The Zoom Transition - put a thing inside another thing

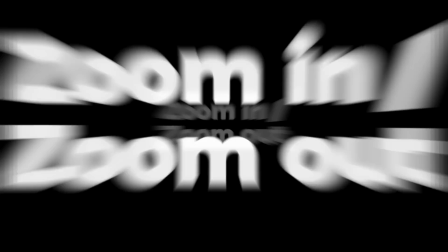[0:00]
the full frame zoom in and or zoom out transition. Oh boy, this is a big one. So, here's the lamest possible version of this transition.
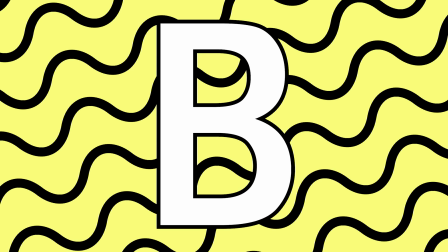[0:11]
The Premiere default cross zoom. I'd call this a zoom in and out.
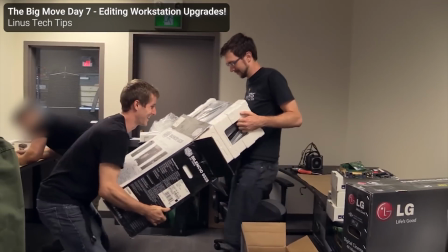[0:17]
Lame. I was amused to discover that I used to use this transition non-ironically.
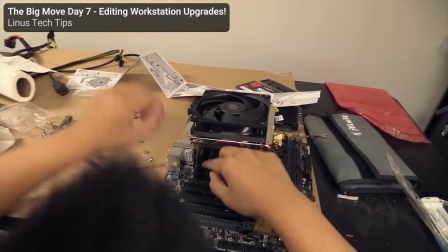[0:24]
What was I thinking? You know what? It's fine. There's a certain charm and enthusiasm to it.
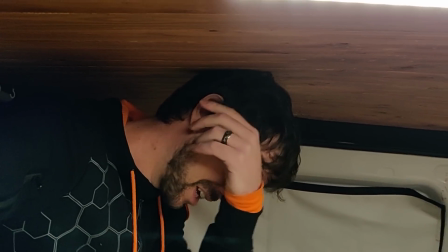[0:31]
BCC plus cross zoom dissolve. Yeah, it's definitely better looking than the stock Premiere transition, but it's still not great.
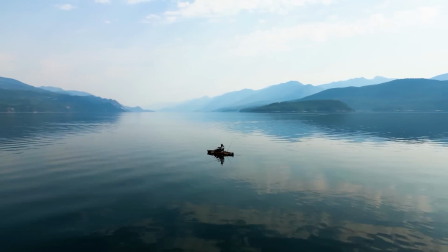[0:39]
This is still a below average transition that I would basically never use.
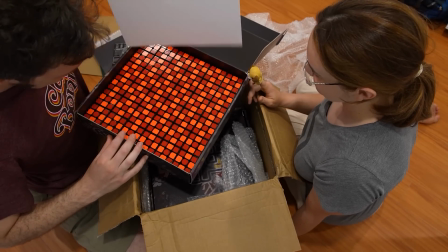[0:45]
It's another tattoo parlor equivalent of just give me a tattoo.
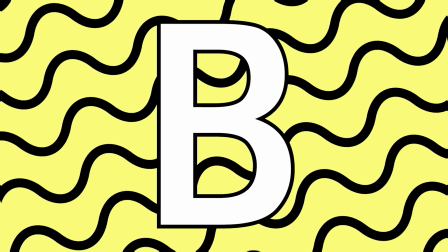[0:50]
How about the Mr. Horse zooms? By the way, these are free. Here's the zoom in. Now that's different. It's just a zoom in. Here's another, which is just a zoom out.
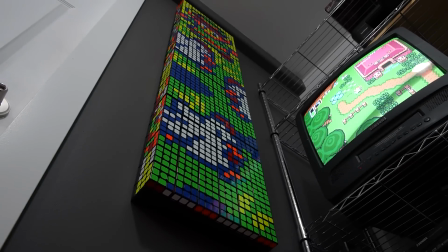[1:01]
These are far better and more useful than the cross zoom.
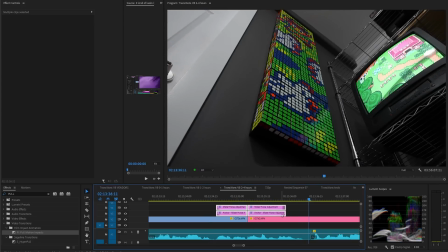[1:06]
You can even adjust the timing however you want, and it still looks good.
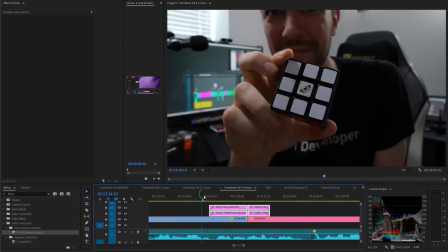[1:11]
But remember, because this is a bunch o' layers transition, there is still a hard cut in the middle of all that motion.
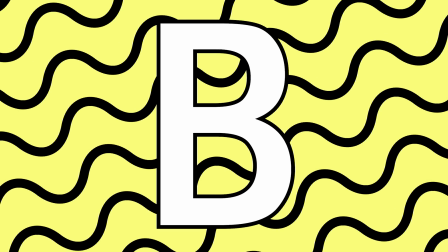[1:19]
Sometimes that's fine, but I prefer having some kind of overlap.
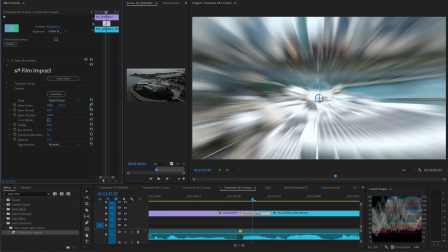[1:24]
For that, I'll use the Film Impact Zoom Blur. I can change the center, the direction, and extent of the zoom, and the blur,
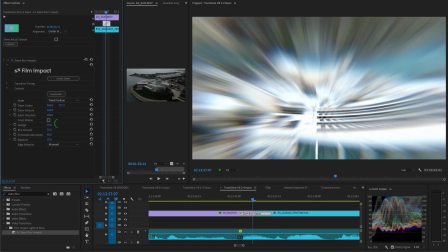[1:32]
chromatic aberration, and vertigo, which is basically lens distortion.
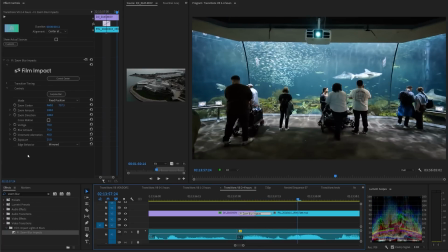[1:37]
Though, surprisingly, there are no controls for the ease or cross dissolve.
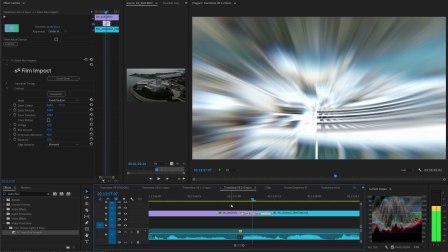[1:42]
You can see that clip B gradually dissolves in at the appropriate time,
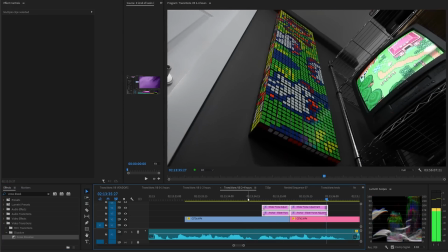[1:48]
rather than cutting in like in the Mr. Horse zoom. So you might think that you can just add a sneaky cross dissolve underneath the Mr. Horse zoom to achieve the same thing,
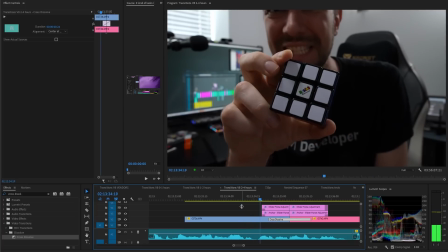[2:00]
but that doesn't work no matter what you try. Just leave it as a cut.
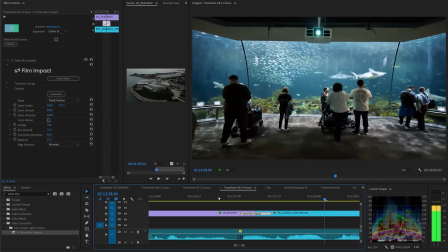[2:05]
A great use for a full frame zoom in or zoom out transition like
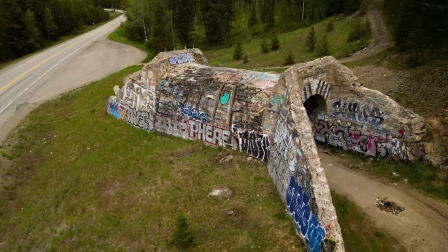[2:10]
this is to show that one thing is inside of another thing.
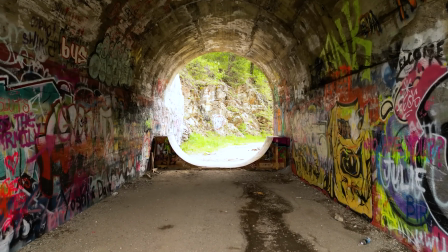[2:14]
So we're moving through space, kind of like the push transition,
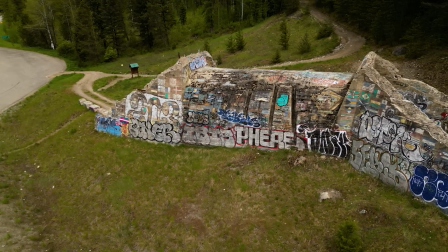[2:19]
but instead of left, right, up, or down, we are moving forward or backward.
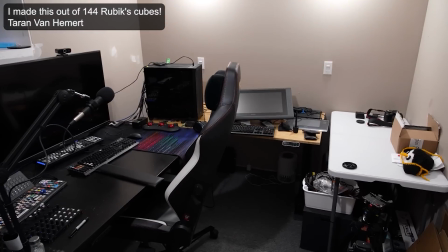[2:23]
Here, I used a zoom in transition on a still photo to enter the world of my office.
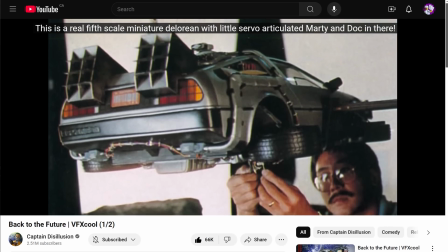[2:30]
I think that worked really well. Here, Captain Disillusion uses a zoom in transition to get us inside of this scale model DeLorean.
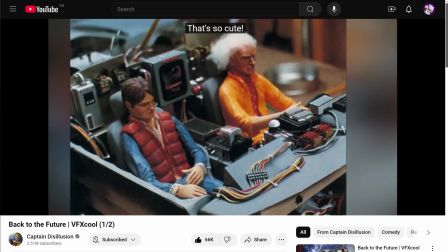[2:38]
Notice that the angle of the camera technically is different, but it's actually not jarring or confusing.
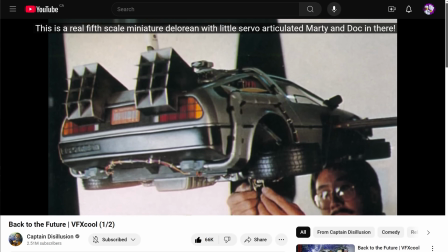[2:45]
The zoom-in transition doesn't need to be completely literal. Also, I just noticed that he then does a zoom-in and then zoom-out transition, which works really well.
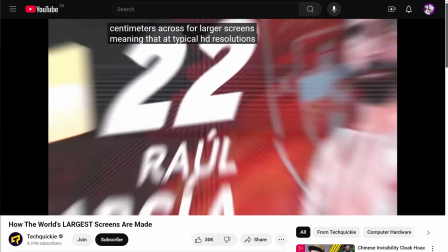[2:56]
Here, I use a zoom out to show that these small modules are what make up the surface of a Jumbotron.
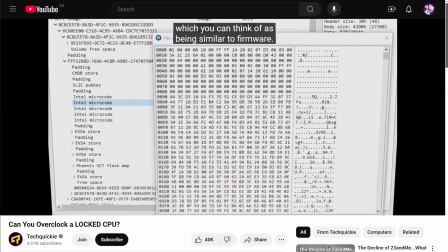[3:02]
Here, I used a zoom out to go from microcode to a CPU die,
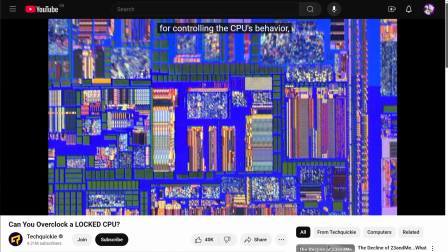[3:07]
even though that's not exactly literal, then another zoom out to the silicon wafer.
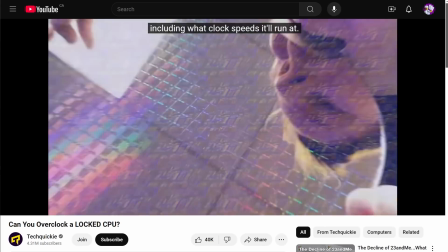[3:12]
I also added some skew to that one to match the angle of the wafer. That's fun.
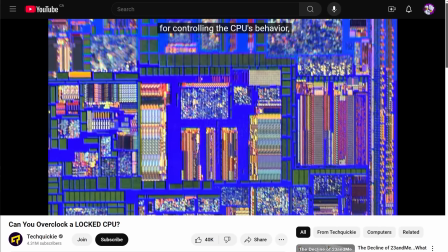[3:16]
This was actually Film Impact's motion camera transition, which I'll talk about later.
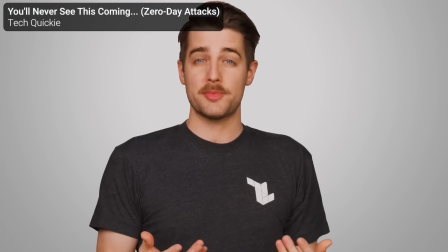[3:21]
I've also used zooms as much less literal transitions, but when I do this,
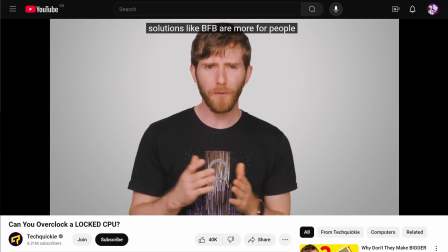[3:27]
I usually use them only on the head or the tail of a clip, not between two clips.
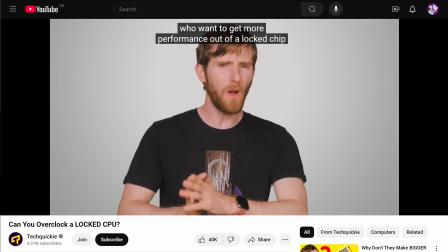[3:33]
Here, I do a head zoom-in transition to go to a website,
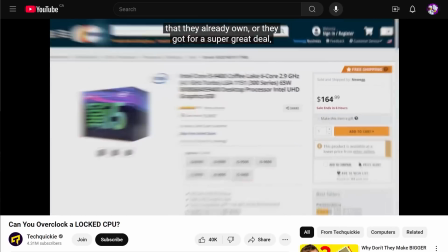[3:37]
and again to go to the next website, with the center of the zoom being the center of where I want the viewer to look,
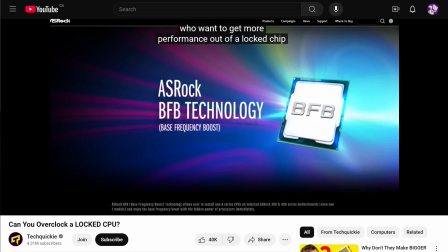[3:44]
which is reinforced by the slow zoom-in Ken Burns effect on this clip.
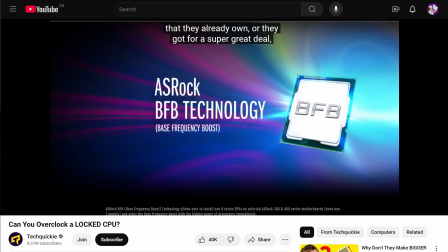[3:49]
And both of those are okay.
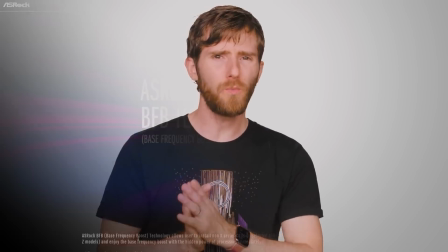[3:52]
I could have used some other transition like a flash or a soft edge wipe or a blur stretch, and those would have also been fine.
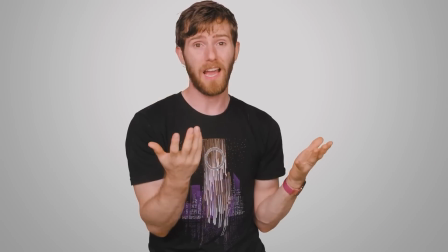[3:59]
Sometimes it just doesn't matter.
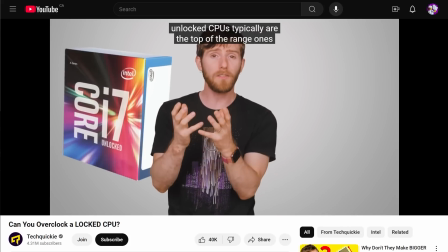[4:01]
This next example is actually a pop-in transition, which is super useful, but we'll talk about it later.